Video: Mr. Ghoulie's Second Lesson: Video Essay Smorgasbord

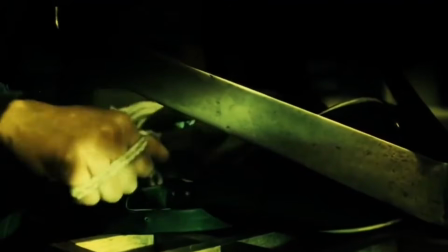As odd as scenes like this are, they depict Jack as almost playful, contrasted against scenes where he scares the pigeon away from the old crone.
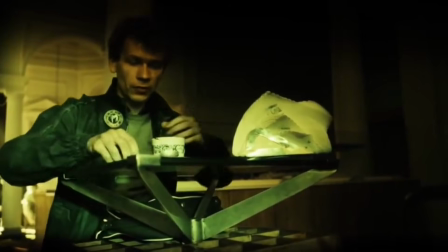One scene using his childish disrupting nature to both disrupt and delight different people.
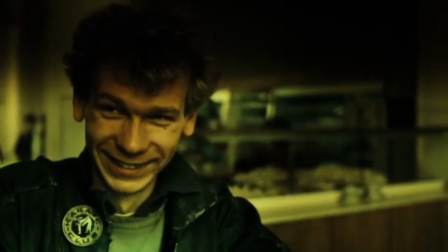This shows a sort of duality for Jack, to pick a certain road, to either be an upstanding citizen or a delinquent runaway.
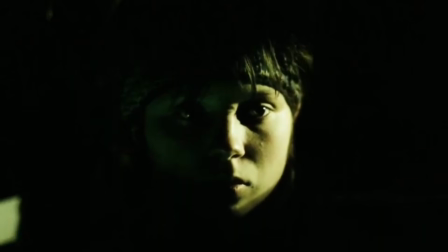He's shown to have a tenderness towards children, like viewing a caricature artist draw a little girl,
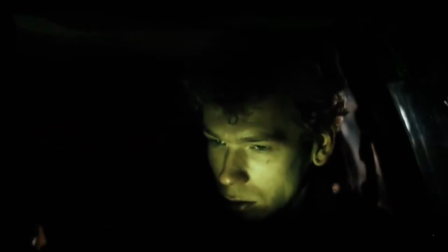or viewing an art mural in the middle of town, or the already mentioned diner scene.
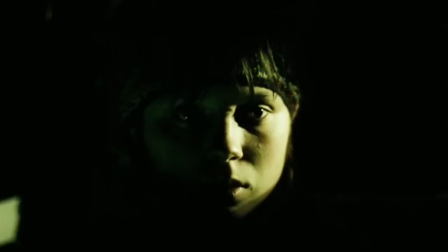All these moments are given new meaning at the end of the film, where Jack reveals to Peter that he had a little sister who had passed away, which he feels partly responsible for.
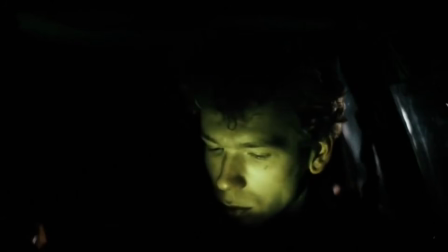This being the main reason he ran away from home and partly inspired the murder.
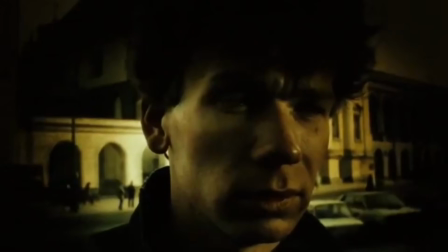In all these cases, girls are being immortalized, one through her portrait by the artist,
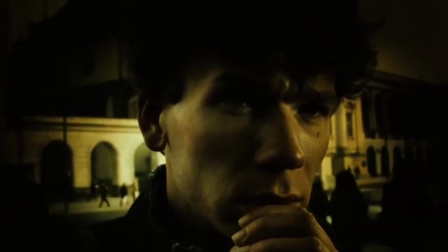one by having her image displayed on an exhibit, and the last trying to leave a mark on the diner window.
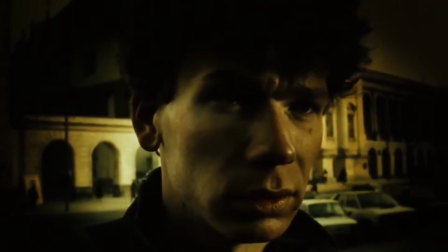This goes along with what Jack says at the photographer's office, asking if a photo can tell you whether a person is dead or not,
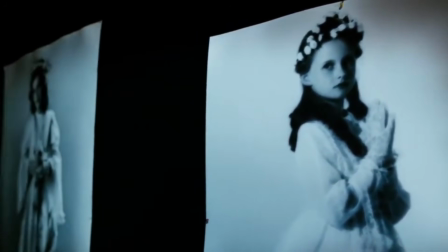showing an unconscious wish to keep his sister alive.
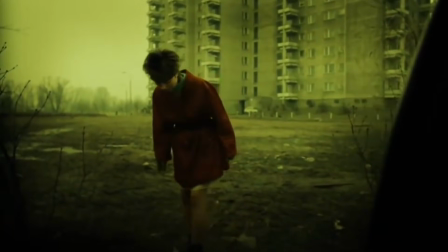This is the opposite case for the victim taxi driver Walderman, who has a connection towards children, but more so as a sexual predator.
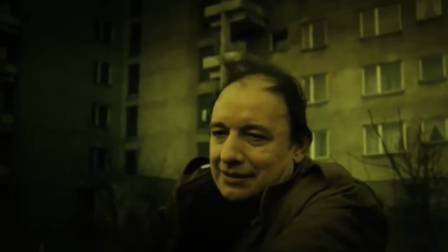He takes enjoyment from harassing animals, however this is not played the same way as Jack causing trouble.
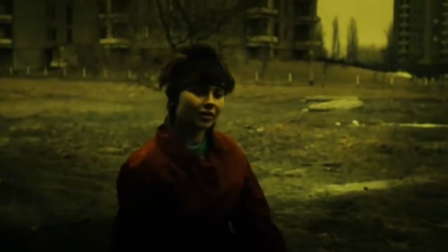Walderman comes off far more sinister despite being the victim of the film's second murder.
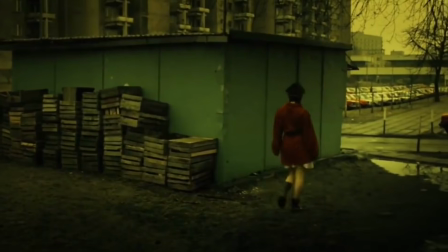He is coded in the first scene to be even evil, admitting he hates cats, coding him with the opening title of the film with a dead cat, the first of 3 stranglings.
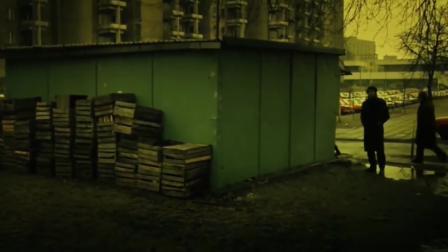These scenes being nearly back to back,
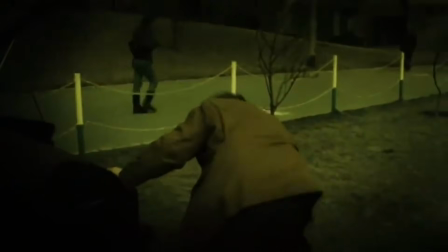makes it seem that it was possible that he was responsible for the cat's death. And then we see him try to creep on Bitka,
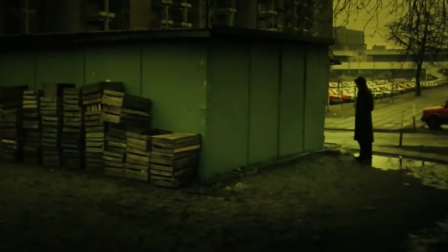making the audience almost root or be less concerned for his death at the hands of Jack, despite how brutal and obviously deplorable it is.
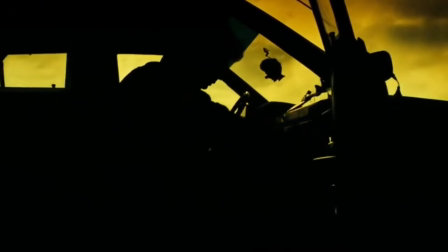As Jack decides to murder Walderman, the scene depicts him in shadow,
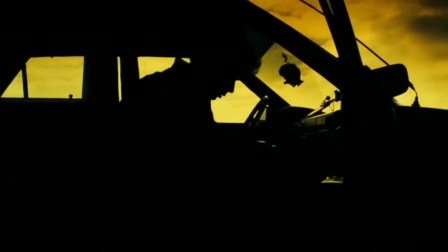conveying that he's been almost possessed by a dark passenger, a looming evil that drove him to commit the act.
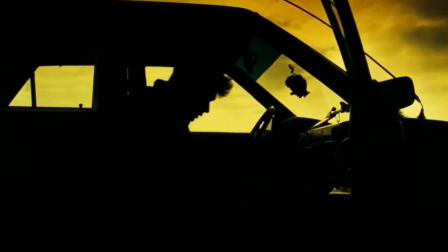The film leaves us unsure if we believe Jack is morally good or evil, leaving him as morally gray.
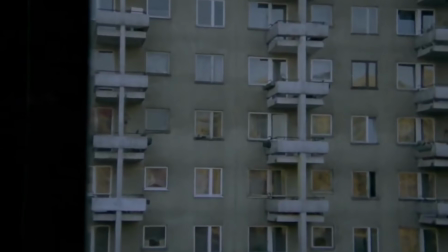Quickly moving over to the case of Tomek in a short film about love, his character can be read under the lens of psychoanalysis,
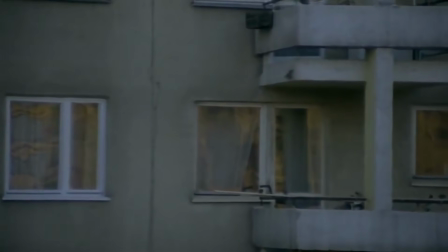most prominently Freud's infamous Oedipus complex, which dictates that young boys have an unconscious desire to kill their fathers and marry their mothers.
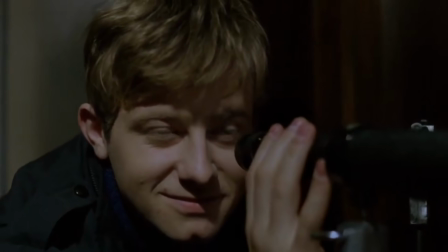Tomek, a young adult abandoned by his parents, lives with his godmother.
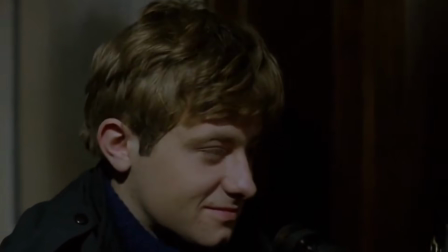In his free time, he obsessively watches the older and sexually active lady who lives across from him.
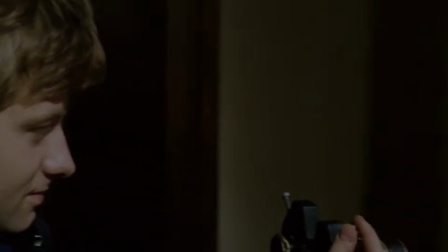The fact that he was abandoned causes him great trauma, turning him into a social recluse,
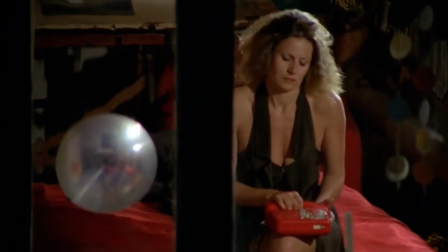only having one friend who is also shown to be a pervert. It's obvious that in watching Magda, he is trying to have her act as a replacement for her mother figure.
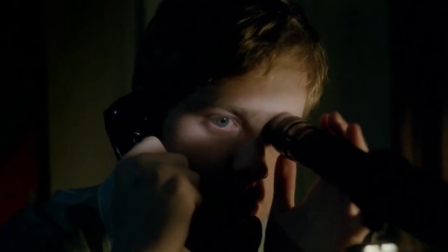However, he does this unconsciously. When Magda asks why he's been stalking her, he responds that he doesn't know what he wants.
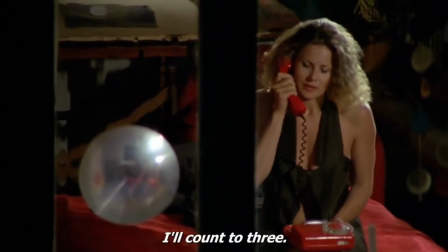It's more a compulsive desire to watch her, and to hear her voice.
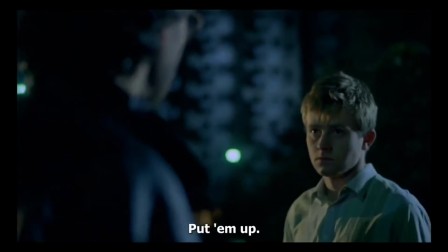He also, with this, starts a rivalry with her other suitors, who take on a fatherly role in this metaphor,
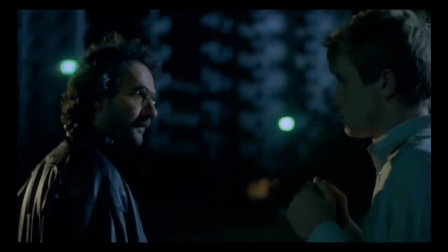calling the gasman to help check her stove to interrupt their relationship, causing one of their suitors to become impotent and leave.
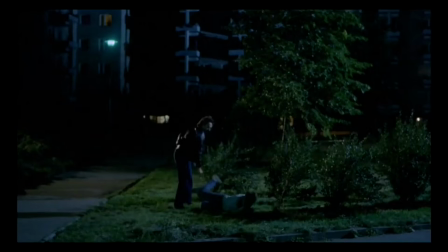Then later, this exact suitor challenges Tomek only for him to lose, showing he's unable to first castrate the father figure.
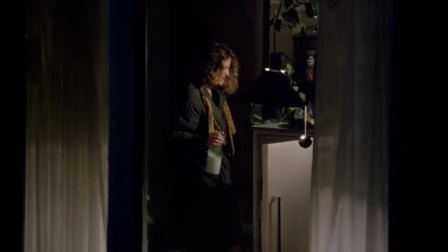Another visual cue is the repeated image of milk.
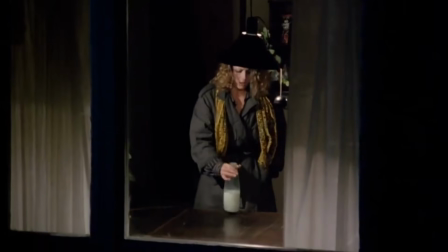Tomek gets a second job as a milkman to become closer to Magda, in one scene watching her spread milk across her table in distress.
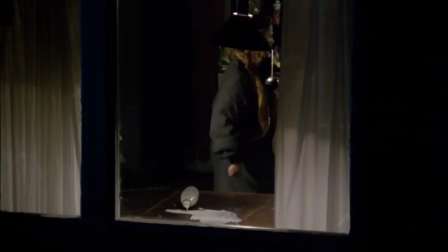The milk being visually coded towards maternal figures, as milk is what mothers naturally use to feed their young,
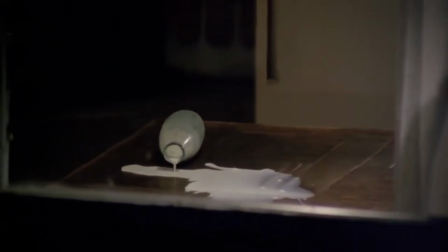using this in a more perverted and uncomfortable context.
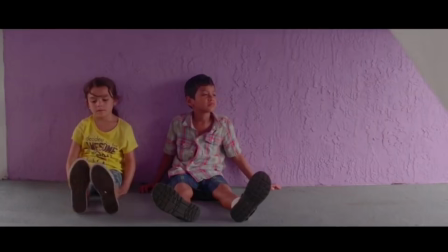In both Lim Ramsey's We Need to Talk About Kevin, as well as Sean Baker's The Florida Project, we are shown depictions of childhood delinquency.
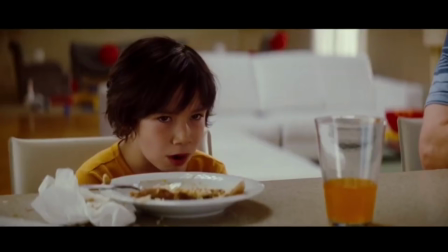However, while Mooney and Kevin are both troublesome youths, the difference comes in their upbringing.
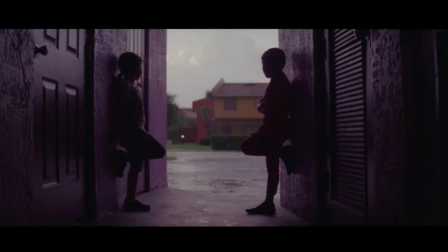While Mooney's delinquency makes sense due to the rough environment she grew up in, it is clear she still has a kind heart.
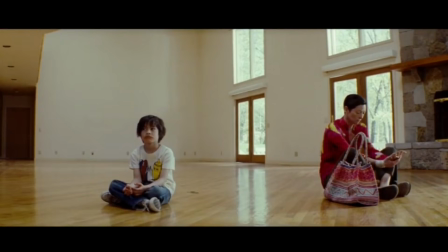Kevin, on the other hand, was born to luxury and seemed to be provided everything a child should be, yet he grows up to be a psychopathic mass murderer.
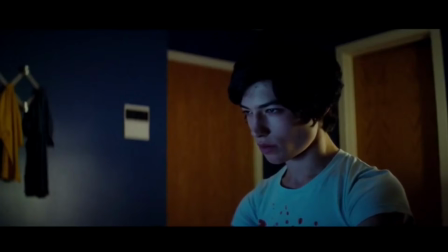This brings along a conversation of nature versus nurture, shining light on their two respective caregivers, Ava and Haley.